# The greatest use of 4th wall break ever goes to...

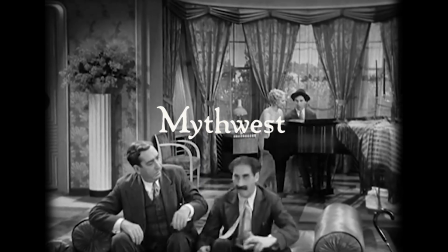So do I. Let's get out of here. Sit down. I've got to stay here.
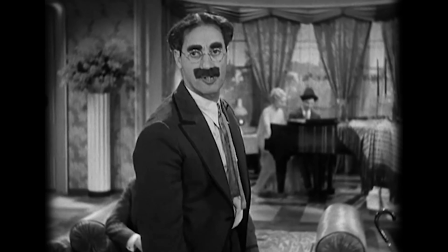But there's no reason why you folks shouldn't go out into the lobby till this thing blows over.
What is the fourth wall, and what does it mean to break it?
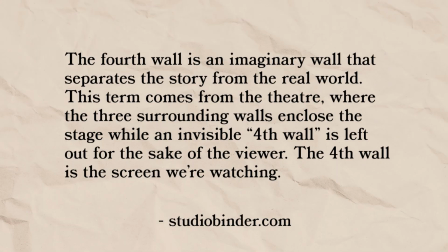Studio Binder gives the following definition. The fourth wall is an imaginary wall that separates the story from the audience.
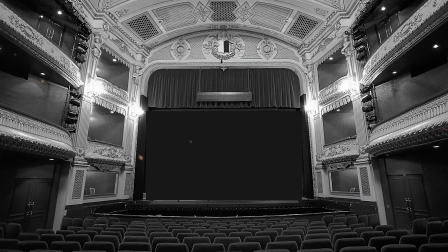This term comes from theater, where the three surrounding walls enclose the stage while an invisible fourth wall is left out for the sake of the viewer.
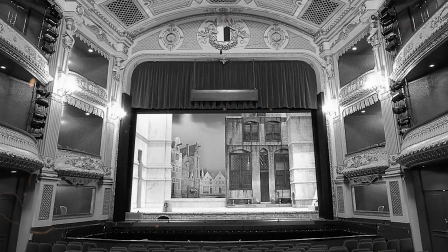The fourth wall is a screen we're watching. We treat this wall like a one-way mirror.
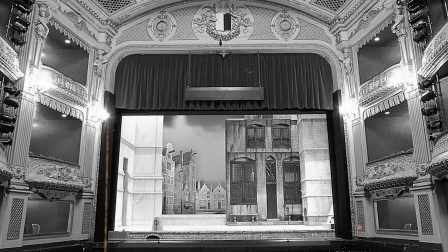The audience can see and comprehend the story, but the story cannot comprehend the existence of the audience.
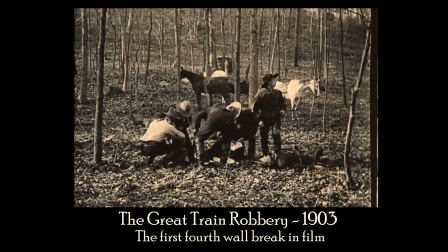If you break that wall, you break that accord, hence breaking the fourth wall.
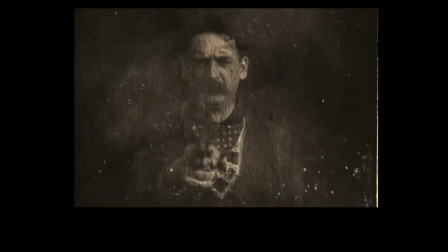A simple restatement is a story becoming aware of itself.
I lost?
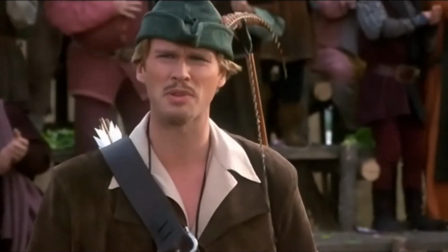Wait a minute, I'm not supposed to lose. Let me see the script.
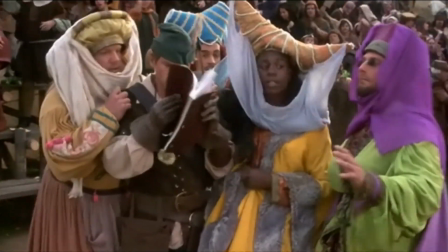Probably the most common use of breaking the fourth wall is for comedic purposes, lightening the tone and encouraging the audience that the story isn't taking itself too seriously.
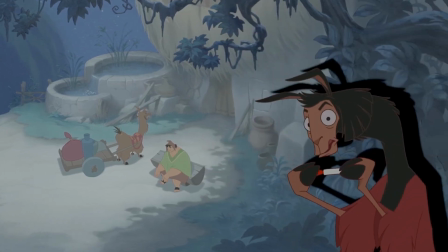Hi, excuse me, 2 seconds here. I'm the one in the car, remember? This story's about me, not him.
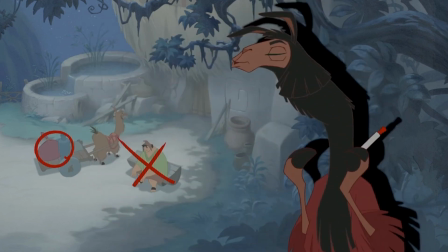Okay, you got it? All right, we're gonna move ahead. Sorry to slow you down.
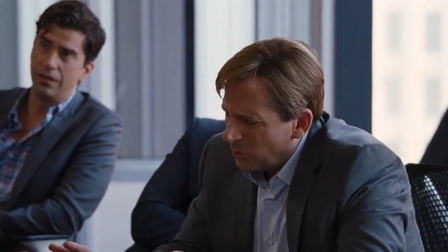Other purposes include breaking down complex information for the audience, World-famous chef Anthony Bourdain to explain.
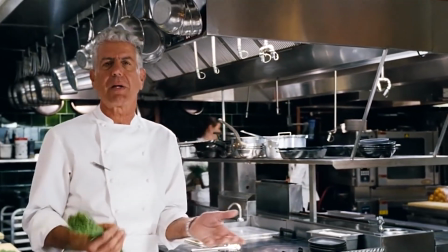I ordered my fish on Friday, which is the mortgage bond that Michael very shorted. or providing insight into a character.
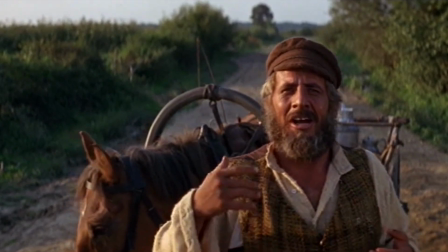Without our traditions, our lives would be as shaky as
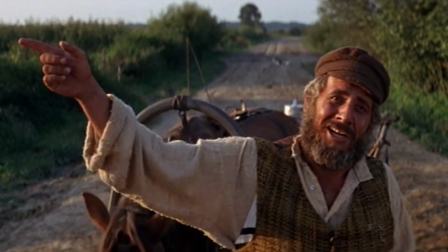a fiddler on the roof.
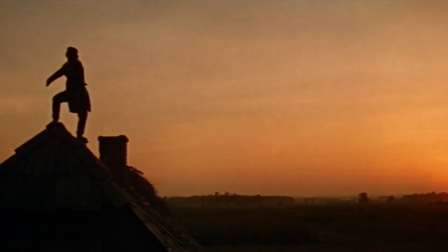Breaking the fourth wall is on the whole a pretty rare occurrence in film. It's certainly not for every story and must be used carefully.
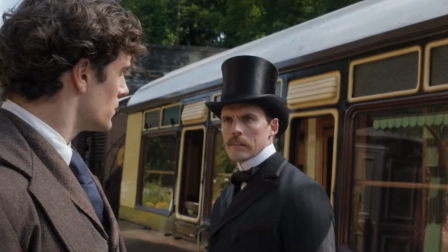Because of its rare use across filmmaking, it can frequently be treated as a big deal when it does happen.
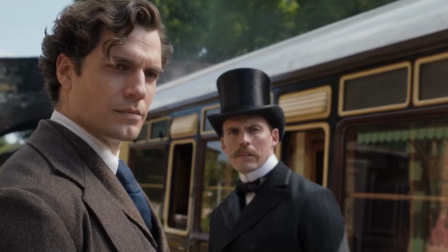Honestly, some of its usage I don't find particularly effective, as in comedy it sometimes feels a bit forced or unnecessary.
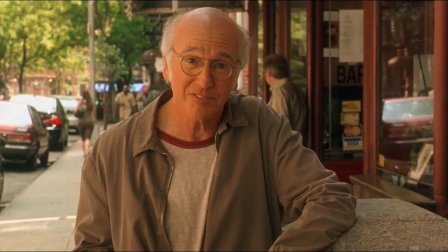Frequently, it feels as though one can almost sense the self-congratulations of the screenwriters for having the audacity to break the fourth wall.
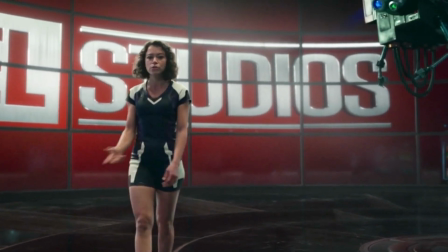Well, yeah, that's what Hulks do. We smash things. Bruce smashes buildings, I smash fourth walls and bad endings.
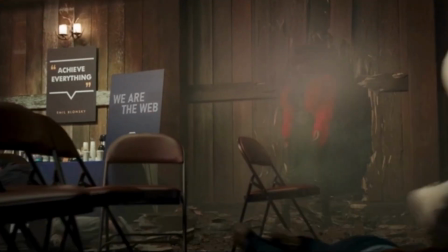Though I suppose like any storytelling device, its effectiveness is directly woven into how well the story itself is written.
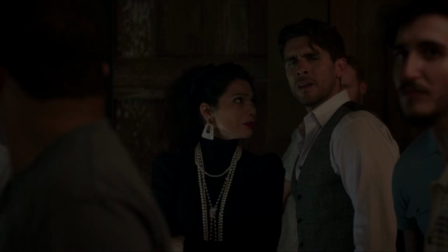There's also a fine line between breaking the fourth wall to give insight into the character and story,
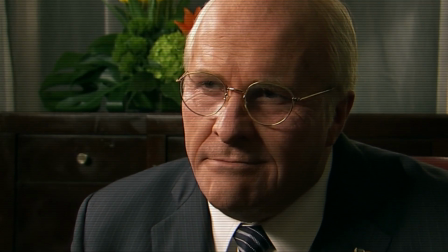and using it to lecture the audience about how to feel or think about the characters and situation.
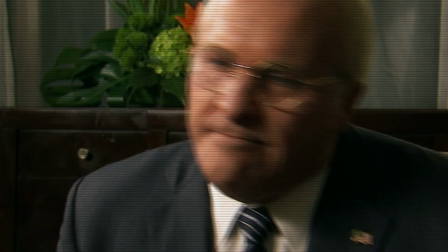So, don't you care what the American people think? I can feel your recriminations.
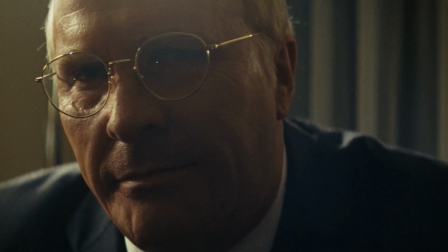You chose me. And I did what you asked.
At some point, it works against the show don't tell mantra that defines film's purpose.
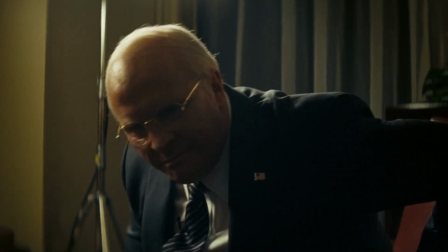Where this line is of course subjective. These points being stated, there are certainly still many ways that it is used effectively and comedically.
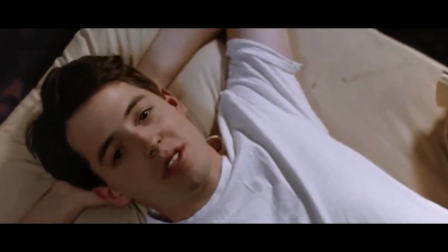Life moves pretty fast. You don't stop and look around once in a while, you could miss it.
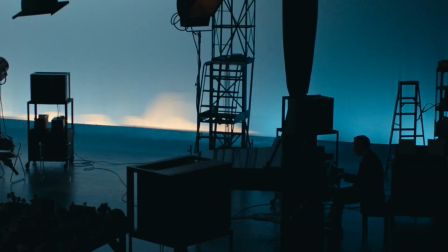However, to me, one example shines above most, if not all, that I've seen in fourth wall breaks.
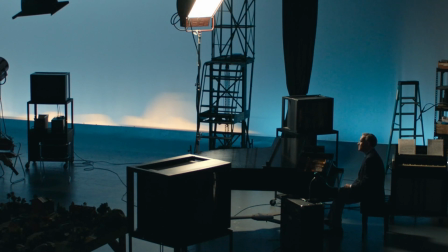One that utilizes the break with beautiful subtlety for the strength of the story, without ham-fistedly throwing it at the viewer.
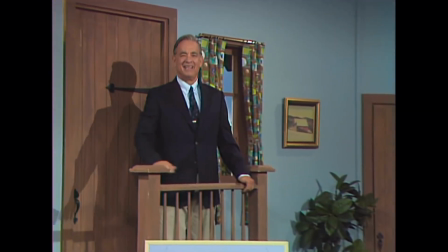This example is found in 2019's A Beautiful Day in the Neighborhood.
It's a beautiful day in this neighborhood, a beautiful day for a neighbor. Would you be?
This film is a character piece that came a year after the well-received 2018 Fred Rogers documentary, Won't You Be My Neighbor?
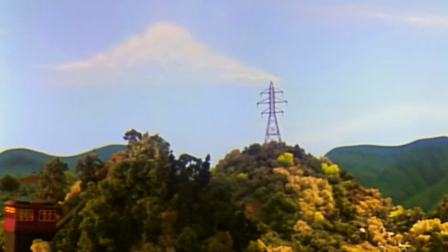It's an excellent movie that thoughtfully handles Mr. Rogers and the way he lived and believed.
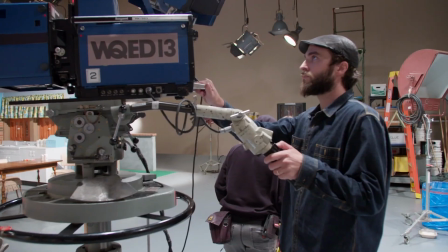After watching it, I kind of felt like I'd been to a 2-hour therapy session.
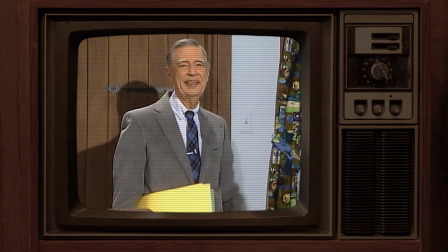If you aren't very familiar with Mr. Rogers, he was the host of the children's PBS show Mr. Rogers' Neighborhood.
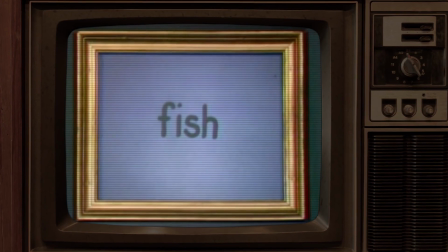Airing for over 30 years, it raised generations of kids on its thoughtful, charming, slower-paced programming,
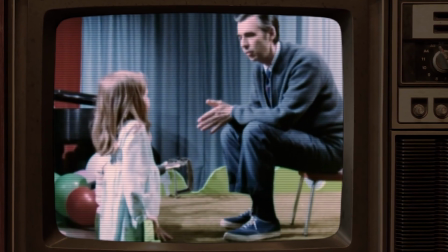creatively conveying not only educational content, but important messages to children about life and processing important emotions.
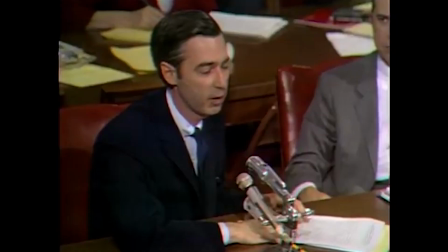In his own words, "This is what I give.
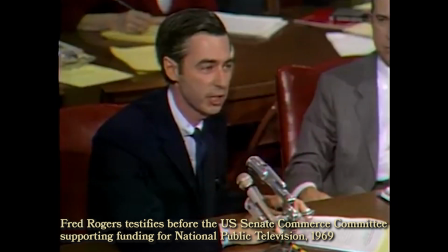I give an expression of care every day to each child, to help him realize that he is unique.